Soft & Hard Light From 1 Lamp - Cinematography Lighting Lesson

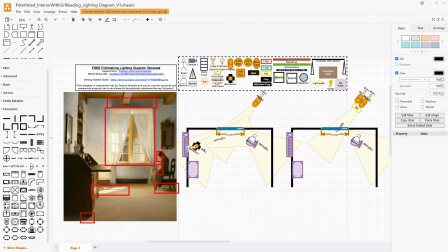(12:01)
But really, we just want to make sure that we're getting that edge light on her, and we can use a lamp hidden to do so, to just help. Now, at the same time, her back right here is probably the darkest thing that we have in our entire frame. We have a bunch of light bouncing around, but still, that's kind of dark.
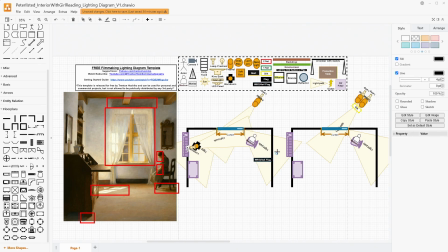(12:18)
So let's take a wag flag and put that right behind her off, camera, obviously, right behind her to just bring that shadow back down and not have any light bounce off this wall so that we retain that contrast right there.
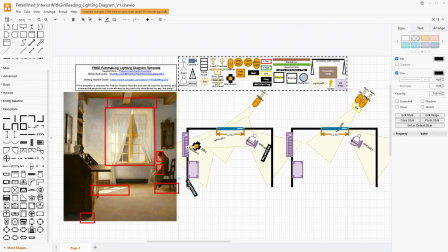(12:34)
We can do something really similar back here with the actual wooden desk over here.
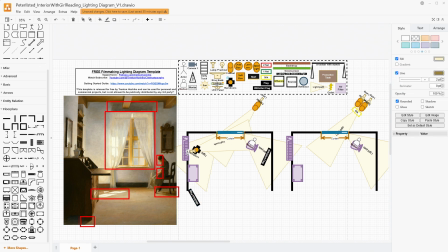(12:41)
And if we're really having fun with this, I had an idea to take tube lights and put a tube light vertically just outside of the view of the window frame on the outside, but right about here and right about here.
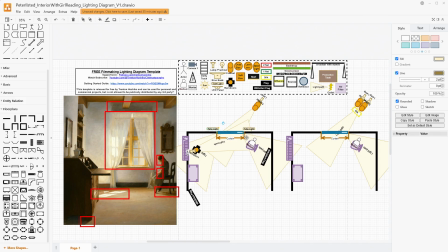(12:58)
So that way their light is filling the entire window frame, and this one on the right helps bring more light into the left side of the curtain, and the one on the left helps bring light more into the right side of the curtain. This
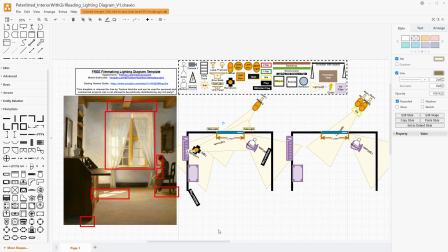(13:16)
setup right here is obviously a lot more complex than these two.
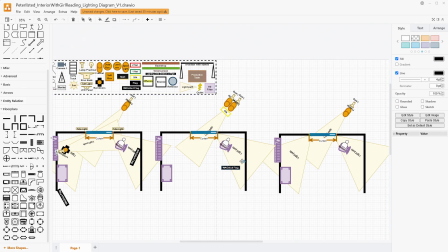(13:22)
These two could benefit from the use of a wag flag, something like that just right behind, like we talked about a moment ago. If you're really, really on a budget, you might not have access to those, but if you do, they might be useful in helping create more contrast.
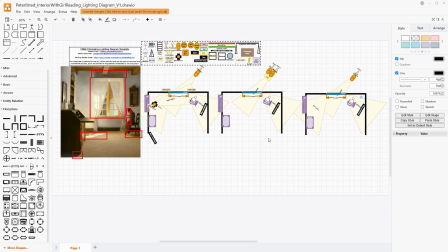(13:37)
So I lost count a little bit. Sort of, I guess it's 3 or 4 options here, depending if you count the tube light idea separate from the kicker over on the right side here. But this is, 3.5 different ways to light a scene like this to really,
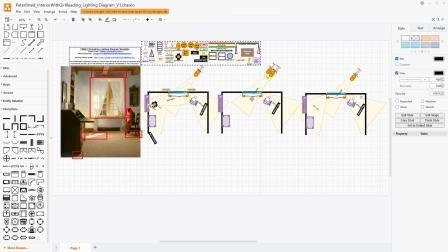(13:53)
really embody the shape of this curtain and help use that to create the light source for the room, using the sun outside to illuminate that and help spread the light, but also have that crack in the middle to help make sure that we get this really cool mark on the floor.
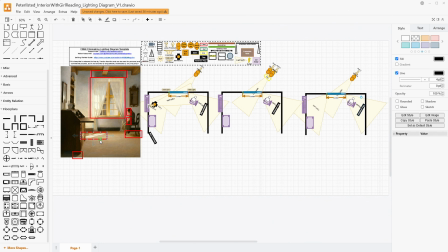(14:10)
I think this image is really, really cool in terms of how it uses and mixes soft light and hard light. For any of these, if you needed more light, you could use something like a lantern or a space light towards the center of the room,
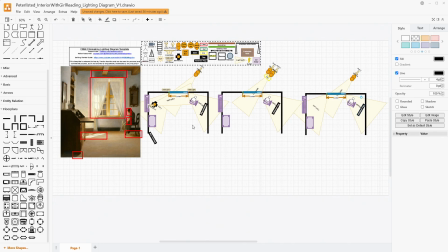(14:24)
just, out of frame, to help create some omnidirectional exposure raising light. Because you have so much light coming in from these two lights or a really powerful singular light, I'm not sure that you would need that.
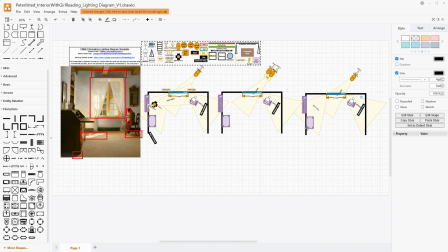(14:38)
But if you did have to use a less powerful light outside to make this work for you and your budget and your access to equipment, then you might need something to just boost it just a little bit. But yes, this is 3 different ways to light something similar to this and to get that idea
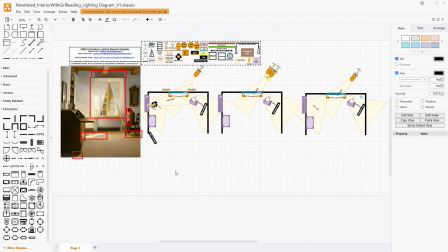(14:56)
of having the curtains become this kind of envelope that holds on and then disperses the light into your space. Really take a minute and look at this image. I think it has a lot to teach us as cinematographers in terms of how we can mix hard and soft light even in one shot.
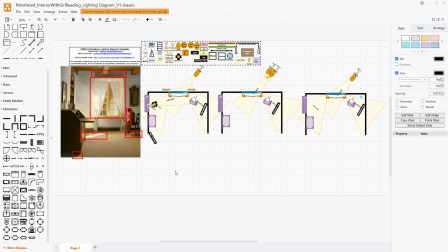(15:14)
And so that wraps us up for today. If you like videos like this, please give it a like down below. That helps me reach new viewers who also like lighting diagram videos using the YouTube algorithm.
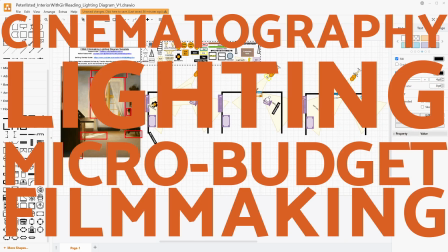(15:24)
If you want to see more, you can feel free to subscribe. I make videos about cinematography, lighting, and micro-budget filmmaking in general, and I'd love to have you.
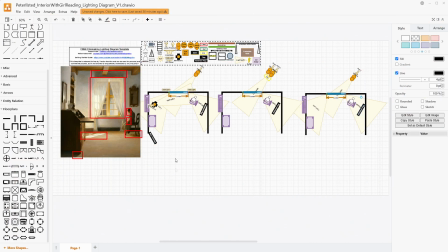(15:31)
Like I said at the beginning, if you want to get this free Filmmaker Tools template, you don't even have to sign up.
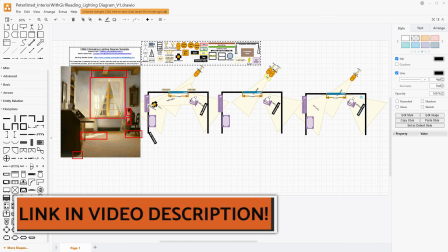(15:36)
It's available on my Patreon at patreon.com/TrentonHoshiko. The direct link to it will be down in the video's description. While you're there, if you do want to join,
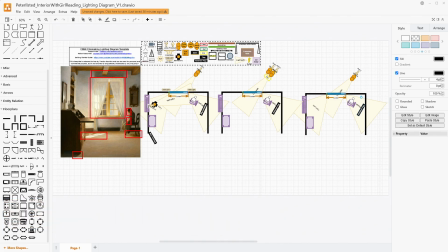(15:45)
the tiers start at just $2 and help support these videos as well as my regular cinematography videos where I talk about these kinds of lighting lessons. If you do want to just join as a free member, I'd love to have you. I recently passed 100 members, and now I'm shooting for 200 members between the free and paid tiers.